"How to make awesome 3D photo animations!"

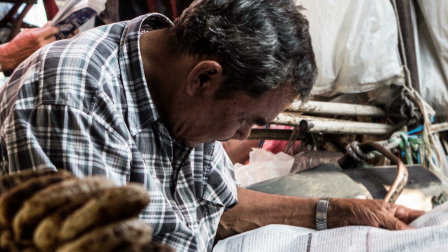(0:10)
There are times where you have to use a still image in your film because there is no live action
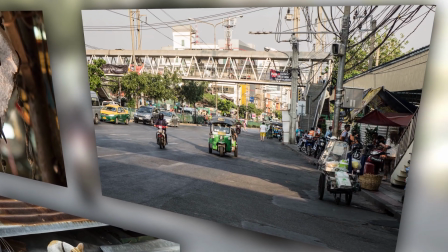(0:16)
footage available or you just want to create a slideshow that does more than just fade in and out.
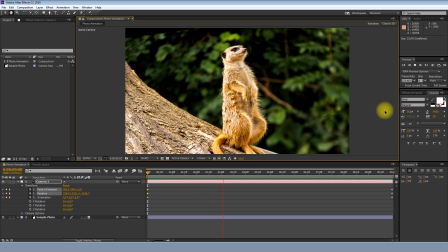(0:23)
After Effects lets you animate those boring stills easily with just a few clicks and some imagination.
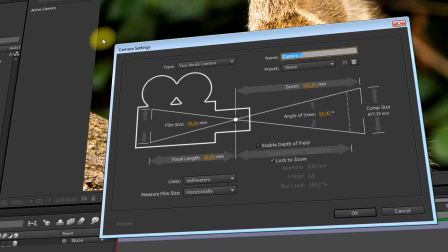(0:30)
When working in 3D space you can use a camera that lets you drive around or through your images just like when using a real camera.
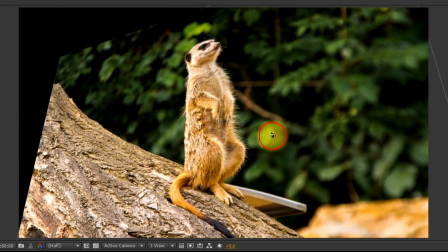(0:40)
You can do dolly shots, zoom, pan, tilt without having to spend all that money that would go into a real-life shoot.
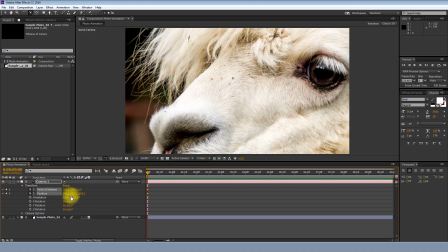(0:49)
The only thing you need to select and work with are the keyframes of the camera.
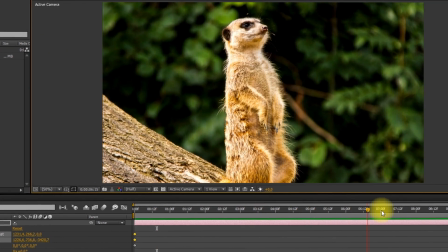(0:54)
Just set a starting and ending point. The animation between that will automatically be rendered by the software.
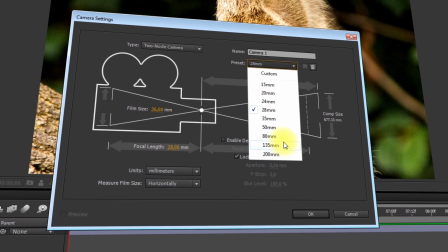(1:03)
Thanks to different focal lengths you can choose a lens without having to spend a few thousand bucks.
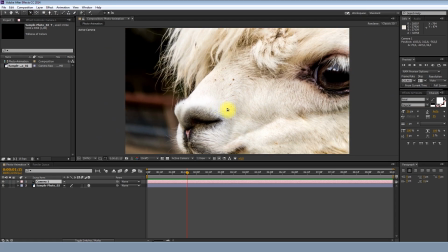(1:09)
Wide-angle lenses can be used to show how big the image is and for tight shots that still show a large part of the image.
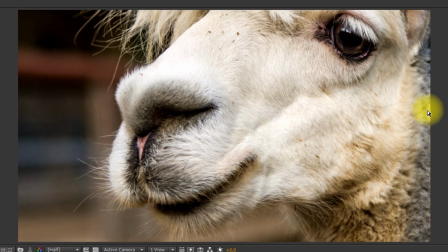(1:18)
If you don't like your shots to be that distorted then you should choose a focal
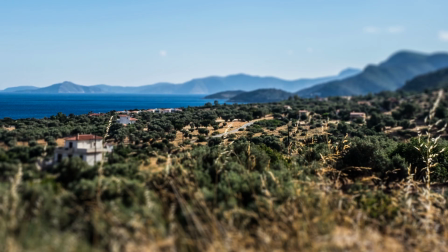(1:22)
length between 35 and 50 millimeter which are more common in feature films.
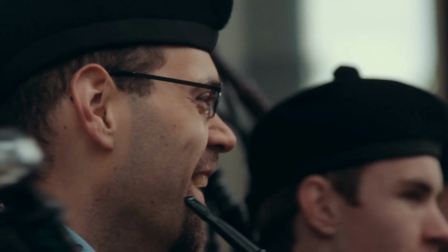(1:28)
If your computer is fast enough and you are not bored of blurry backgrounds you can also play around with the depth of field,
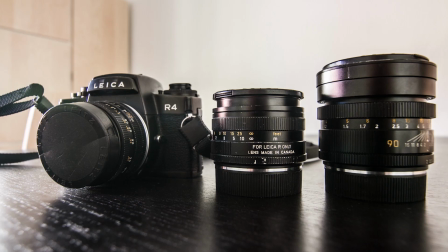(1:36)
again without having to spend too much money on expensive prime lenses.
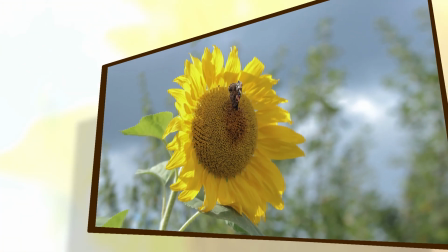(1:41)
Another fun feature is the use of speed. You can start a fast movement and then slow it down just by setting a few keyframes.
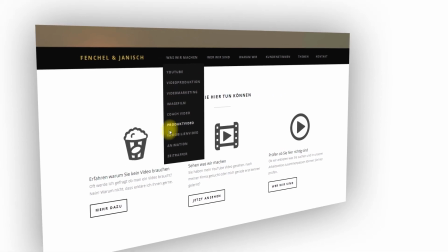(1:50)
This camera technique can also be used for boring screen recordings, text or anything that doesn't move.